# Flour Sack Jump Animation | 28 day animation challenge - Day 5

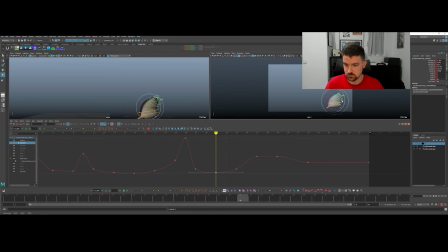3333s
Rotation's a little bit more there. He's gonna go higher up there. A little bit lower there.
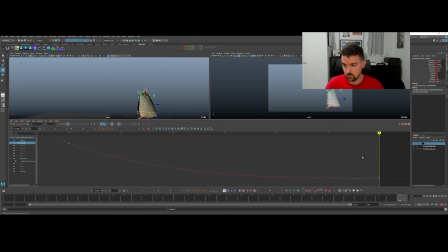Then I might have another key right here to just gonna round that arc out.
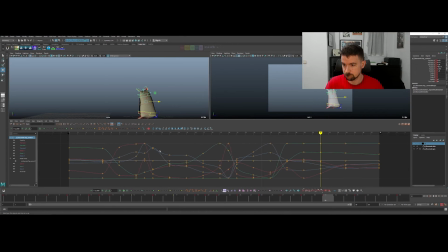I want it to be nice and weighty, so I really want to favor that spot up here. I might kind of hold this down more too.
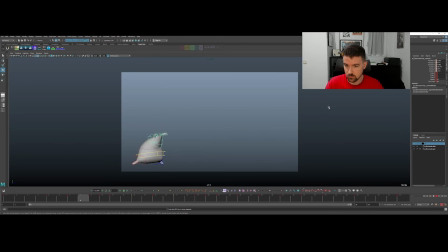Yeah, I think that already is feeling better in terms of like just making him a little bit more springy recoil, right?
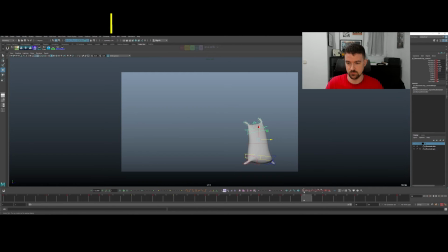3401s
One thing we can do is we can play around with the arc on this.
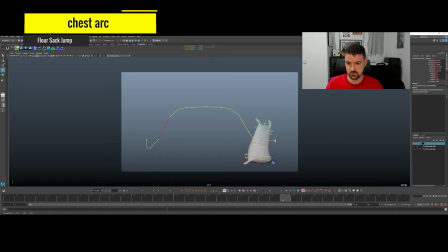3406s
Yeah, you can see it's a bit of a mess.
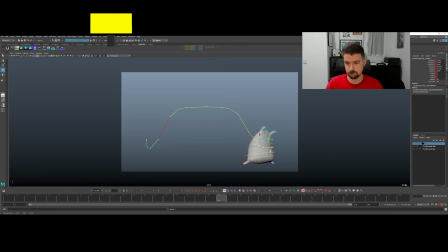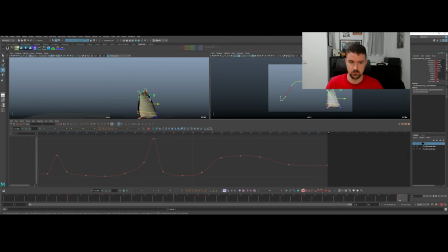3423s
And then I think at this end, let me go here in perspective.
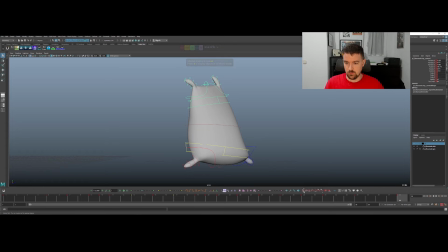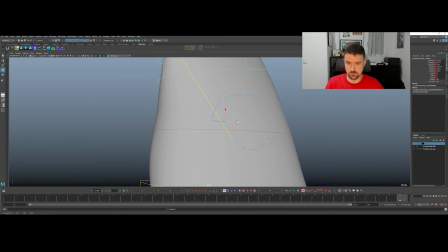3436s
And here at the end, we're just gonna bring it forward. You know, if this was more of an acting shot, we could think more about the attitude and we could have spent more time in the planning process to work out other ideas about how,
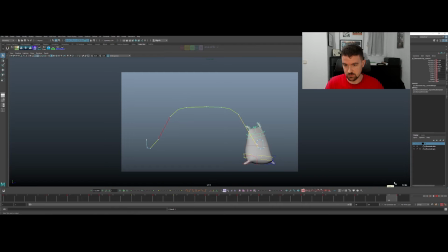3455s
you know, how he might show his energy, how things might settle, what his real attitude is at this point of the shot. But this is more mechanical at this point, just kind of building off of everything we've already practiced and learned.
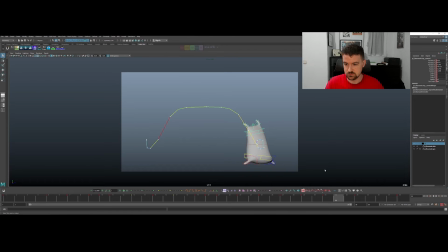3475s
Right. So he's got the springiness at the end. We could really, like I said, come up with 1,000 different ways to like how he could finish this landing and what attitude he might show. But we're trying to keep it simple with just keeping it mechanics at the moment. Boom.
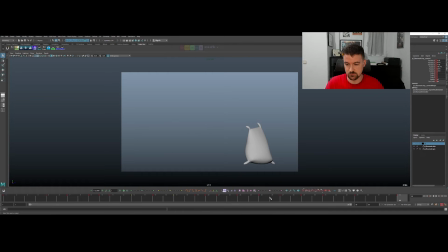3493s
So I think that's pretty cool in terms of the bounciness compared to what we had before. It'd be nice to add a little bit of twist. I'm gonna go ahead though and add some bounce to some little change here
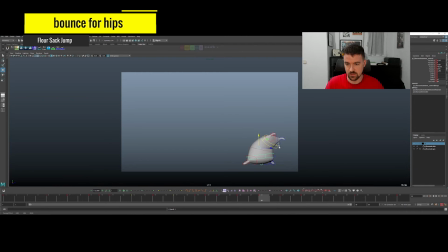3512s
on the bottom control, so that's not stiff and kind of stuck in the spot.
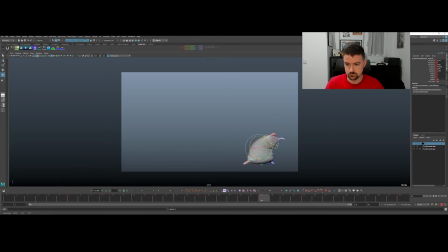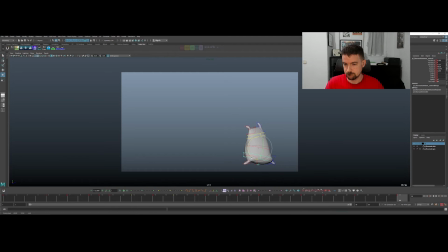I kind of want to have this rotation there because I like the shape it gives me for the end. And then maybe for here we can bring it over.
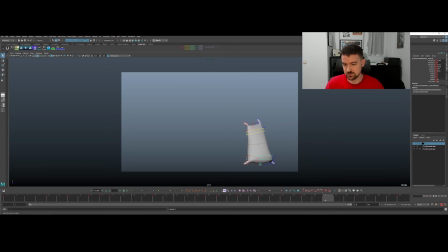3574s
So I'm just kind of imagining that this is a hip and this is a leg here, and as the weight shift comes over, this kind of tilts, that hip tilts more up on that leg that's holding the weight. Using that as a guide at the moment.
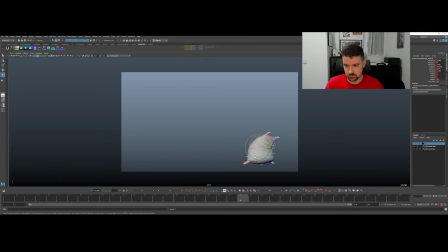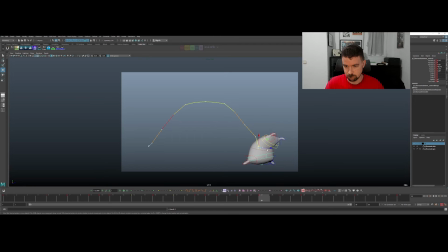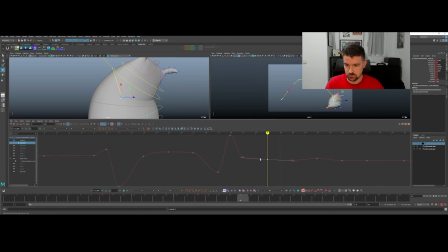3612s
And let's get that up down stuff worked out really quickly in the graph editor. So lowest point, ease out, pop up.
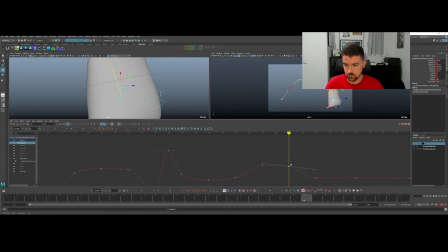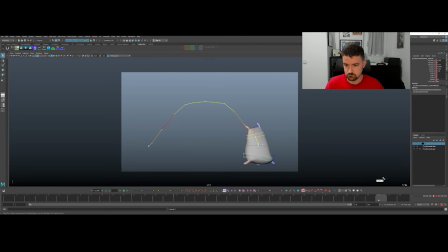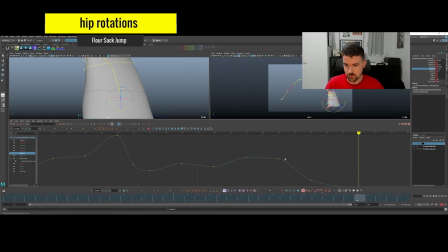3656s
rotate Y.
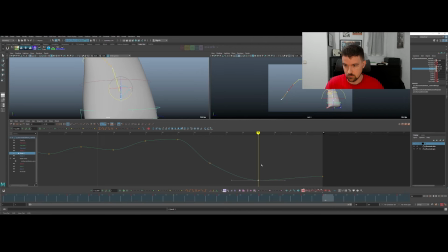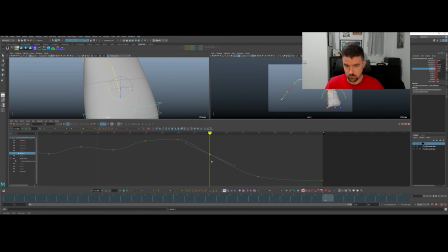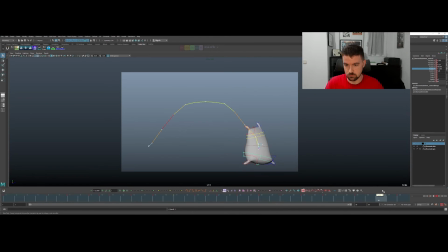3684s
Trying to get that to increase at the right moment when the weight drops on it. And then of course our translate Z here is all out of whack.
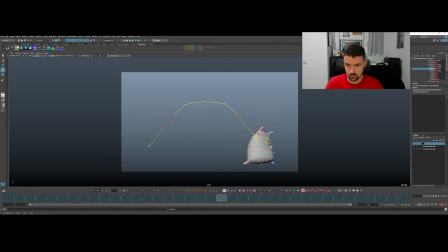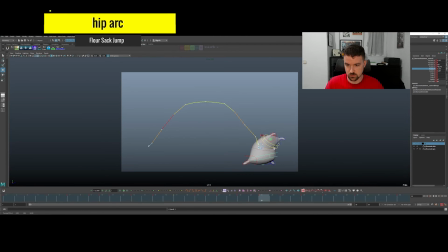3706s
Maybe we can start bringing that over like the upper control just to give it an arc so it doesn't hit a wall somewhere.
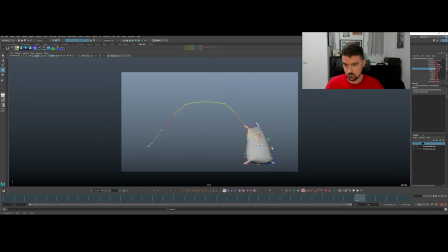3714s
We could have it kind of overlap from the other control if we wanted. But I think this will work out all right.
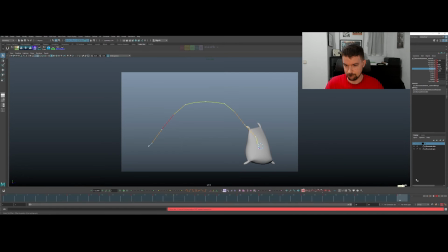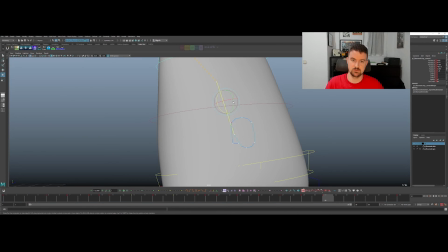3750s
Check out this rotation here.
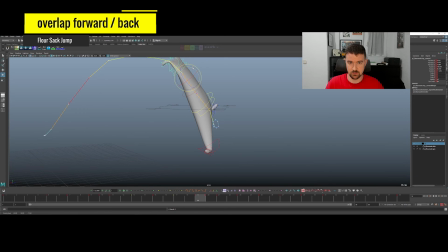3756s
So it really quickly goes from bending back to bending forward.
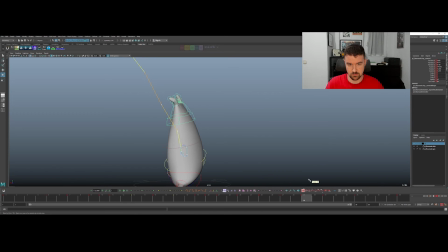3767s
And then comes back again. Kind of gets stuck here. I think we want to have him come forward more.
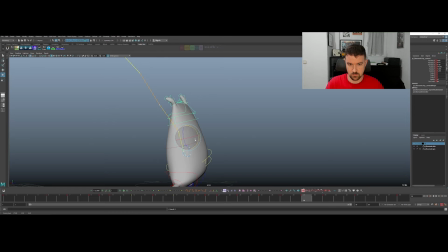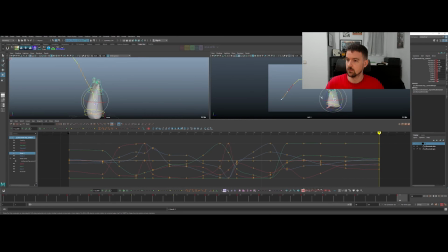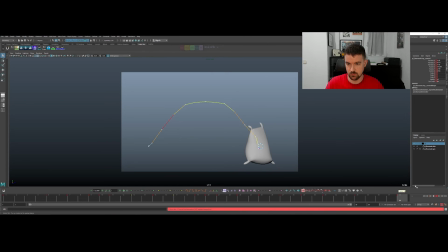3801s
There, I think that feels a little bit better, just in terms of the rotation on that upper control. It doesn't feel quite as stiff. Loosen him up. He feels pretty limber, pretty eager to be jumping, having a great time.
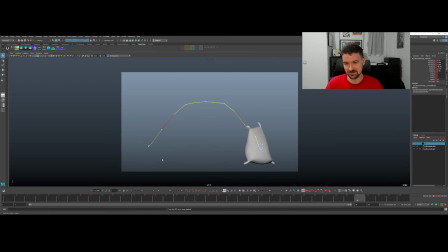3817s
So kind of fun stuff there. Feels alive. That's what we want.